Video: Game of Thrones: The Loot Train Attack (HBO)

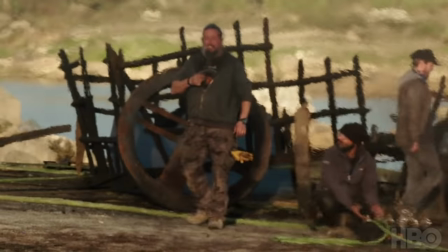8:22 That's the pride. That's the excitement. That's the reason.
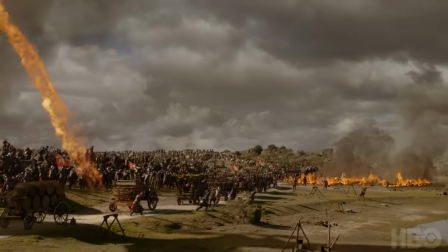George Martin's often said that the Dothraki are kind of an amalgam of American Indian tribes and the Mongols, both peoples who are, you know,
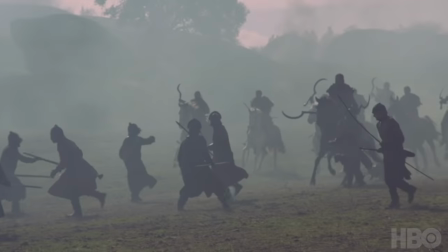8:41 phenomenal on horseback, and they were just much faster and so unorthodox in their battle approach that they could literally ride circles around their enemies. I think there was a line in the outline that said, and now it's down to Camilla to do her tricks. I was like, thanks, D&D.
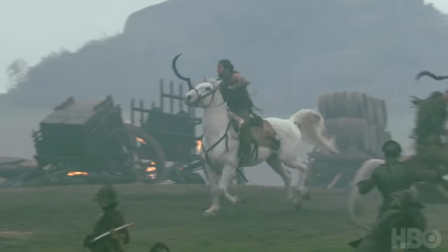8:57 OK, where are we going to go now? Let's think of some ideas. What can we bring, which has never been seen on screen before?
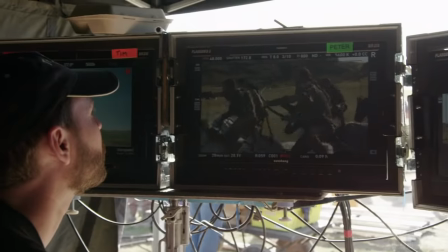9:03 She said, what about as the Dothraki are coming down, if they all just stood up on their horses and started shooting arrows at them? And I thought, that sounds great, but that's not possible. She said, no, it is. We build these special stirrups, and we can do it. So I sent a team out here with the horses, and they started rehearsing the action and shooting a pre-vis,
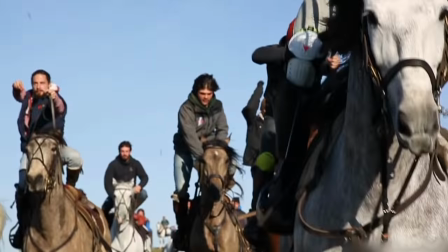9:22 which was then sent back to Northern Ireland, and then we could start putting that in front of people. You've got almost a metal shoe that you put your foot into, and then you have one foot on the side of the horse and the other foot on the top of the saddle. So we have these guys standing up, and, you know, we're endeavoring to try and, you know, create something that somebody hasn't seen before. And it's extraordinary. It's like a wave rising up from a still ocean, and all these guys perfectly coordinated, rising up, and I love it.
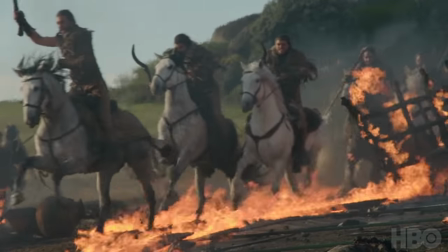9:45 And it shows us that the Dothraki are horse masters because we really haven't had that opportunity before.
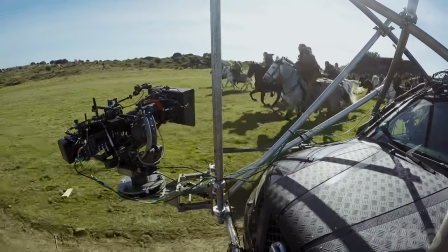9:50 You know, so much of these battle scenes now has become visual effects that I hope people realize that much of this is actually being done.
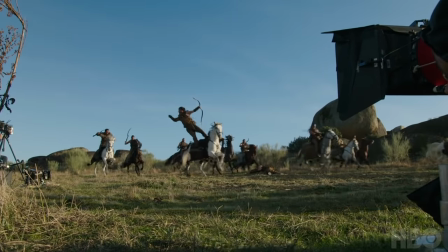9:57 It's really stuntmen standing up on horses with bow and arrow, shooting arrows, and that's an impressive thing to see. There is something about a guy on a horse, standing on a horse, charging.
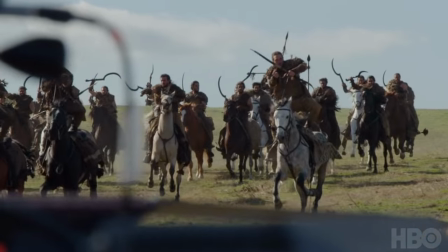10:07 There's something pretty impressive where you go, well, you don't just do that.
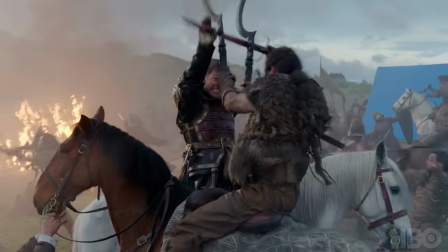10:12 We were kind of thinking to do something Mad Max. You know, when they come in, it's crazy. They're coming in different shapes.
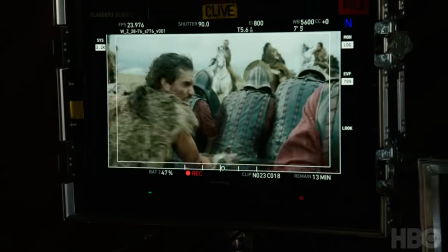10:17 You don't know where they're coming from, and they're just these absolute madmen on horses, and that's what we tried to recreate on screen for the loot train sequence.
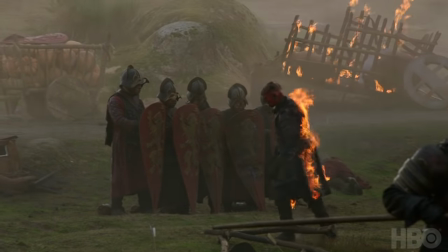10:24 Ready, and three, two, one, action!
This battle was the most fire-intensive one we've had. We burned more stuntmen than has ever been burned in a single shot and in a single sequence.
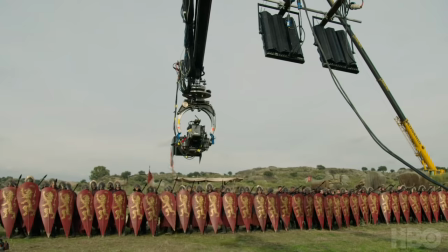10:42 The dragons have grown, you know, they're the size of a 747 now. So you'd think then that the amount of people they burn in one go would increase We have potentially the most burns, full burns ever done on TV history, which is burning 20 men in one shot,
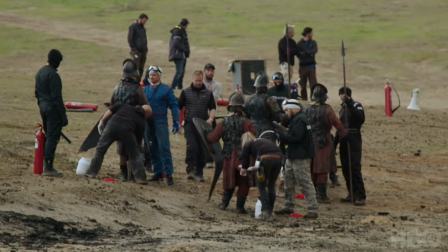10:56 which we have coming up. And it was, there was a few raised out eyebrows when I suggested 20.
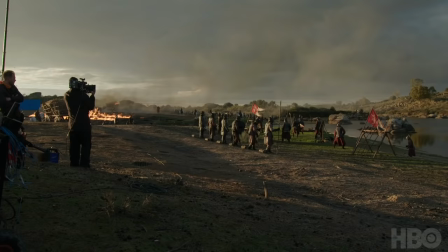11:01 And it wasn't just because it's a record, although it is, it was because we just needed to see the scope of what was happening. So that was quite a challenge. The difficulty with 20 people is just that you ramp up the safety aspect of it because there's more people in harm's way, there's more that can go wrong.
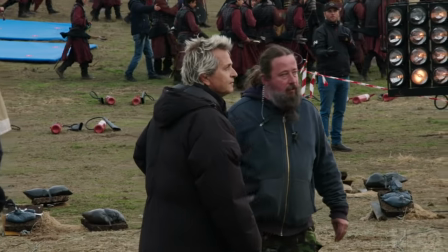11:15 That was quite nerve-wracking for many reasons. Obviously, when you have that amount of people collected and they're all on fire, you get a lot of heat gathering in the center.
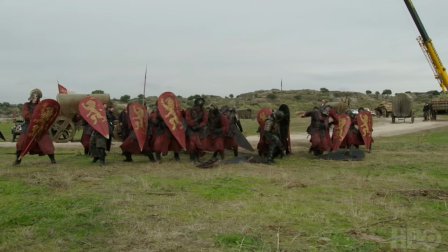11:23 So I was really concerned about the guys in the middle. And I wanted to make sure that we get the guys on the outside as far away from the guys on the inside as quickly as possible.
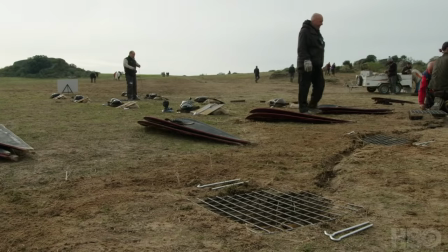11:32 We're using Tamar poppers. This is basically like a camping cylinder. And we put it inside a metal cage so that the shrapnel won't hurt anybody. And we basically put a pyro charge on that, which explodes the gas popper. It creates a 15 feet fireball.
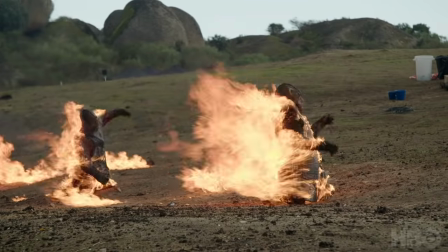11:47 And we put one of those with each performer. It just means that when you light them, they really light. During this whole process where you're on fire, you do have to hold your breath. And that's the key point, is to keep your heart rate down so you can hold your breath throughout the whole scene. Riley's big on making it as calm as possible, you know? If someone's on fire, you know, it's quite a high-adrenaline thing going on.
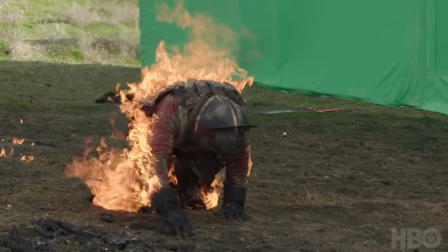12:07 And saving your breath is very important. So you've got to be calm. You know, we are a show that doesn't sit on our laurels. So we do try and top ourselves each year, although we seem to make it more and more difficult for ourselves as we go on.
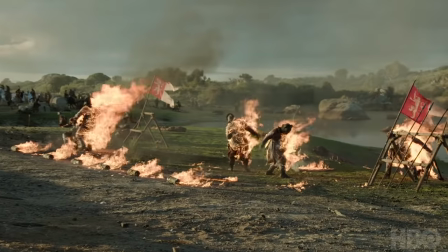12:18 There's just a fear factor, of course, that we see a man on fire. Never mind 20, 20 guys in one go.
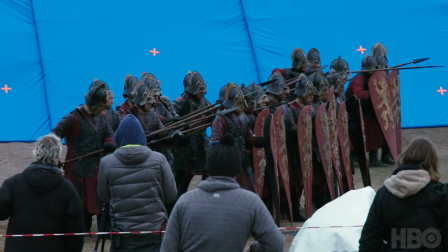12:25 It's pretty, it's scary.
Five, ready, and three!